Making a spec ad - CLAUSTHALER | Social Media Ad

Hey, what's going on beautiful people? Ed Govner right here and you are definitely welcome back to the channel. In this video, I'm gonna share with you guys how I got some of the shots for my most recent spec ad. But before we get into that, I just want to say that this is not a sponsored video and I have absolutely no affiliation with the product or the brand in this video. So now that we got that out of the way, let's get going and let's break down the first shot. Alright, so for this shot, I would like to think of this shot as the hero shot okay so my thought process behind this shot was to try and get as much of a dynamic movement as I possibly could with the things that I had and I was using a lazy Suzanne so basically
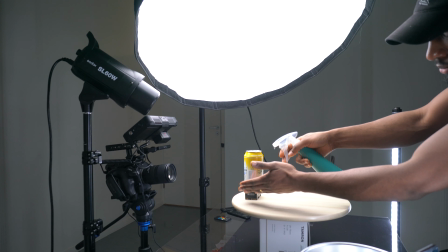[0:55]
what I did is I took the can placed it right at the edge of the lazy Suzanne on top of the battery which I would say you shouldn't do this at home quite dangerous but um I put that there and I just sort of spawned the can sorry spawned the lazy Suzanne several
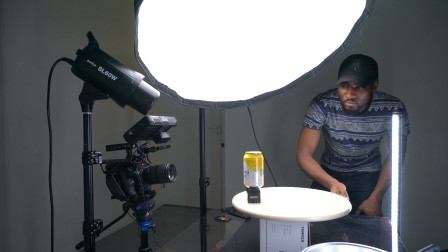[1:12]
times it took me a couple of tries because I was trying to have that can stop dead right at the center of the camera so it took me a couple of tries but eventually I was able to get it right and it looked good if you ask me and for the lemons that
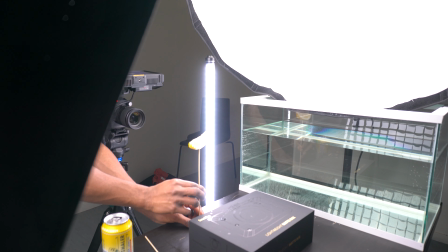[1:27]
you see basically what I did was I cut the lemons into quadrants and I stuck them to
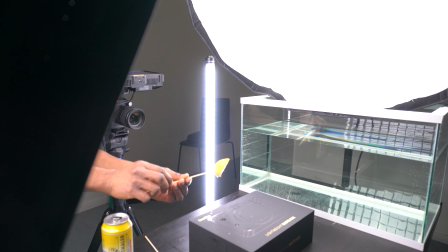[1:32]
a grill stick and I just spun them in front of a camera with a black background. Later on I masked out the sticks and you know I put these two shots together and this is what we had at the end.
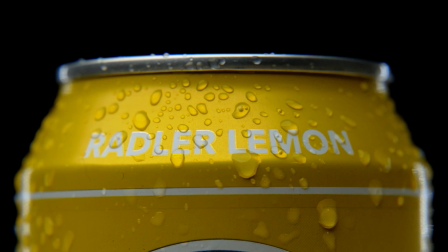[1:47]
Alright for this next series of shots I would say they were pretty much the same except for a few things. I had the can right at the center of the Lazy Suzanne. The lighting setup was pretty much the same as well except for the very first shot which was the opening shot and for me that shot was all about revealing the product when the video starts you could clearly see that you know it's all dark and the can sort of spins into light sort
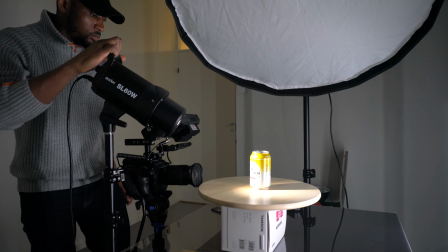[2:20]
of and you can clearly see what's written on the can non-alcoholic and also tell you what kind of flavor is lemon so for me that was like a really nice way to sort of introduce the product and you know get you guys to dive into it. For the other shots I just basically used the key light which was overhead and a little bit of feel and I also use these tube lights from Luminate.
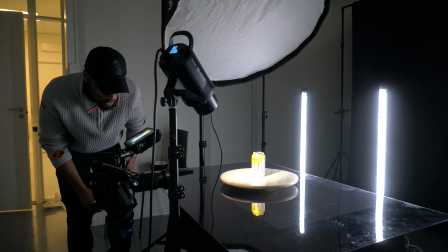[2:46]
These lights will help me to sort of separate the can from the background you know
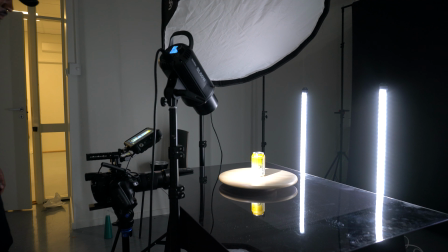[2:52]
so it gives it that nice rim light and it just looks quite pleased and this is what those shots look like.
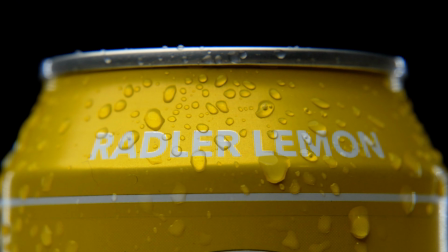So for this third series of shots. I was thinking I wanted to do something a little bit more different, something that could sort of up the production value even though this is like a zero budget thing.
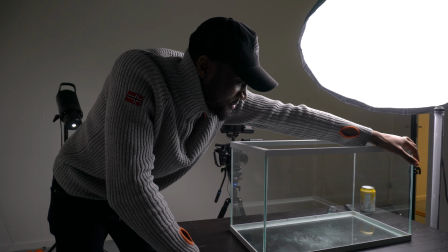[3:19]
Yes, we're gonna be using a fish tank to create some nice shots and just to make things a little bit more juicy. So let's get started and see what we can get going. I did quite a lot of different shots with the can, with the fish tank.
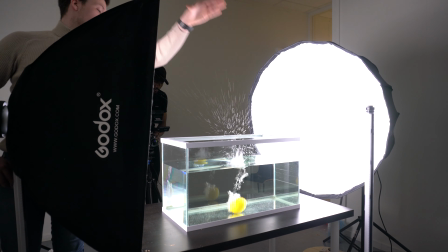[3:40]
When it was filled with water, first off, I dropped the lemon, then I dropped the can just by itself,
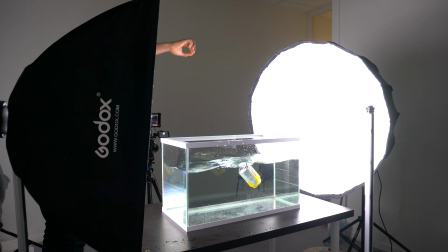[3:47]
then I sliced up the lemons and dropped the sliced lemons, and then I emptied the can,
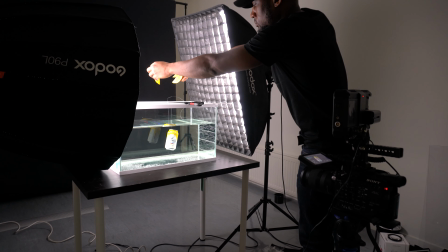[3:53]
hooked it up to a fishing line right above the tank, and submerged it, and then I dropped the lemons as well so just a whole lot of different stuff unfortunately some of the takes that I had all the different shots that I had didn't make the cut